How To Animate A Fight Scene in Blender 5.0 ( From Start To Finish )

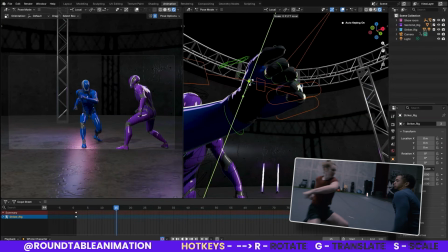1265s
Great, and then this can go here.
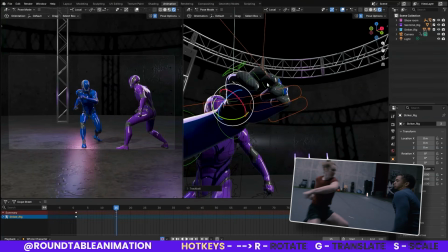1273s
Eleven. Perfect. Yep.
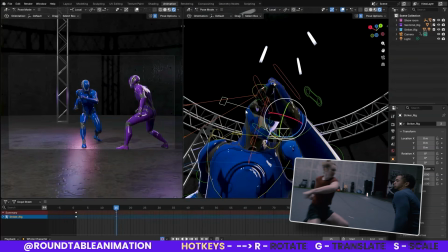1284s
That works. Maybe bring this one just a little bit in.
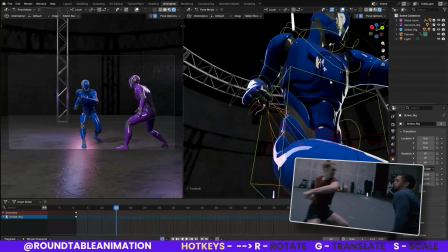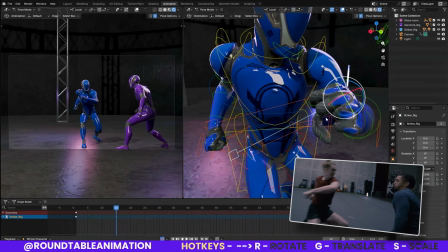1295s
Nope, that definitely could use some work. I don't want to spend too much time on it, but I do want it to look
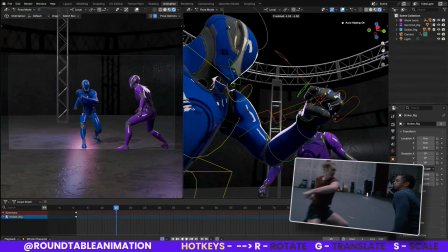1305s
a lot better than it does right now.
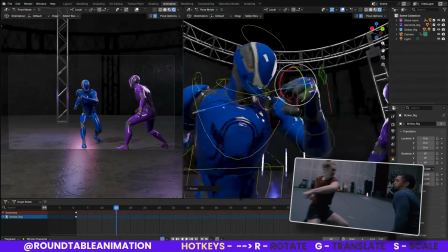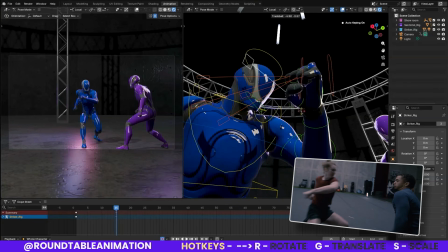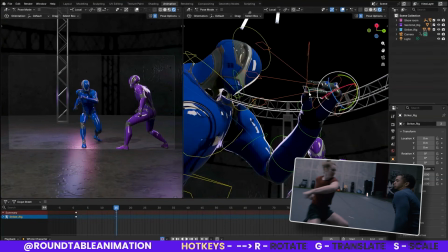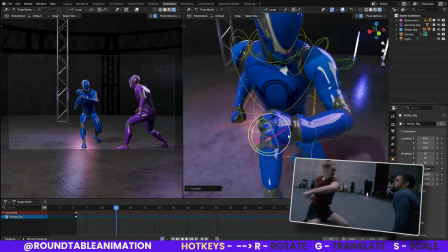1328s
Yeah.
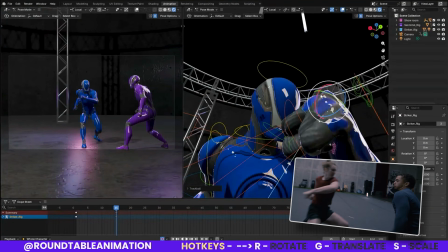1331s
Looks like we have this knuckle coming out a bit.
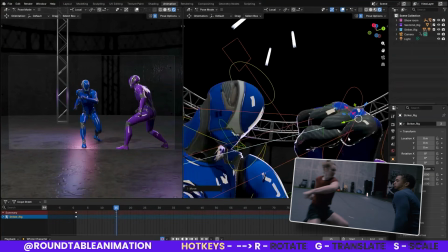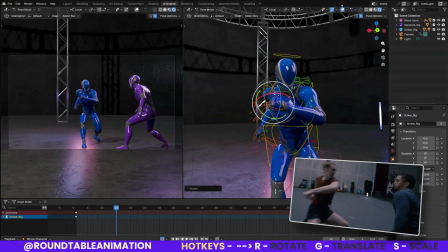1344s
Yeah, that gets the job done instead of being too particular with that. But now we have that.
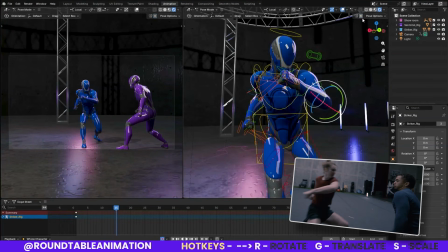1351s
Now we need a little bit more energy. Let's go ahead and make sure to take off the mirror before it copied our whole thing.
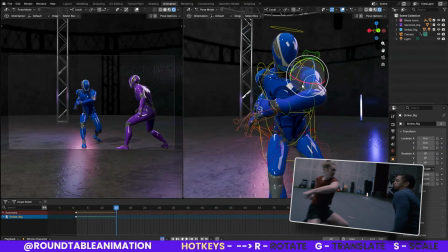1361s
So we're gonna have a little bit more of an over
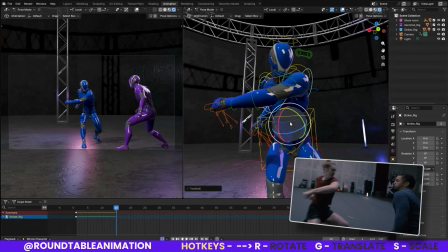1366s
rotation to give it just a little bit more energy, right?
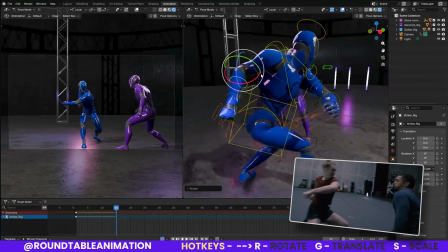1372s
We really want to push that pose. What we had before was a little bit standard, a little bit easy.
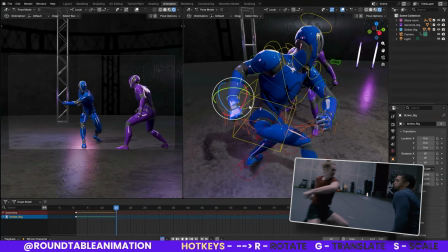1378s
So here we can really
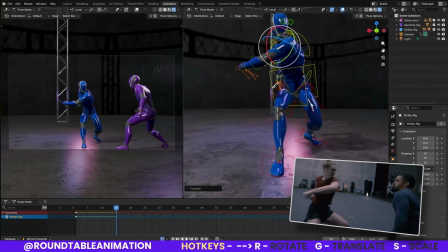1385s
push that pose. Again, even though we're looking at the reference and everything is good here, why not push it just a bit, right?
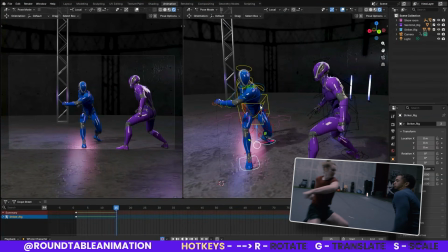1394s
It's a really extravagant pose here. Now, I think that we can move it closer.
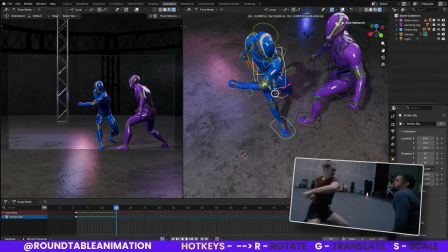1400s
I think that the performers here want to make sure that they don't hurt each other, of course, but
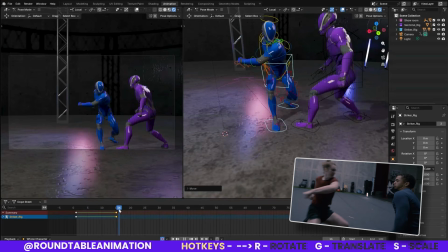1410s
we have some
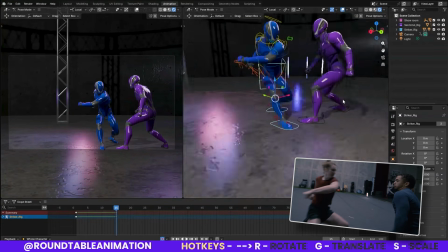1418s
leniency there where we can actually have them in a direction of where they could get hit.
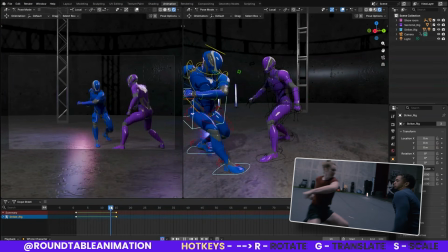1424s
Now, again, it looks like they're starting to place, but it'll make sense. So the first thing is, now that we have that, we actually want to go ahead and adjust our camera too. So we'll switch into our camera,
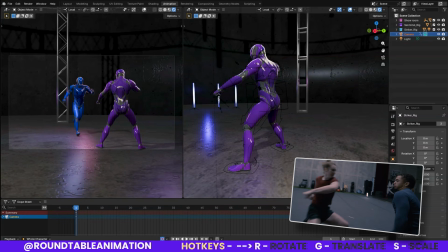1439s
and the camera is here, which isn't the same as our pose, and I would want to just adjust that just a bit. I'm okay with, again, it's our first little fight scene that we're making here, so we can go ahead and adjust it just a bit.
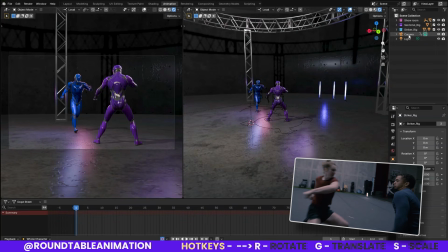1455s
Let's see. Now let's select the camera. We're going to rotate it, and how I'm doing it is I'm bringing it down here so we can rotate it the same way,
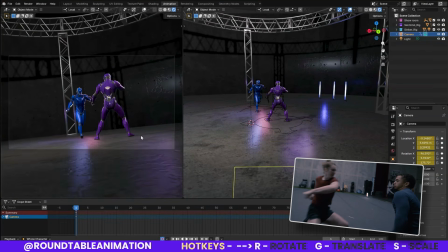1469s
in a way that kind of makes sense. He's a little bit more back, so it's fine. I actually don't want to be too far back.
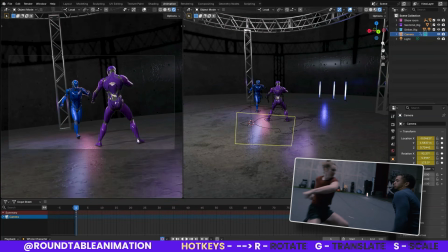1475s
I want to keep it a little bit more cinematic where we're a little bit here. Maybe we can show the feet just a little bit, because once we get here, we're really going to come in and push in.
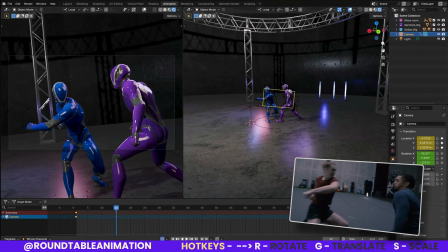1485s
And I think that they rotate the camera a little bit more even, so we can come in and rotate it back to where it's a little more even, but not as much headroom.
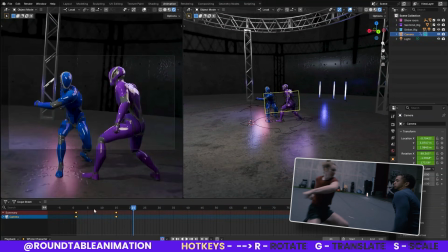1503s
So that should make sense for here. And that's pretty cool, right? A little bit of camera movement, camera motion. It's our first keyframe, right?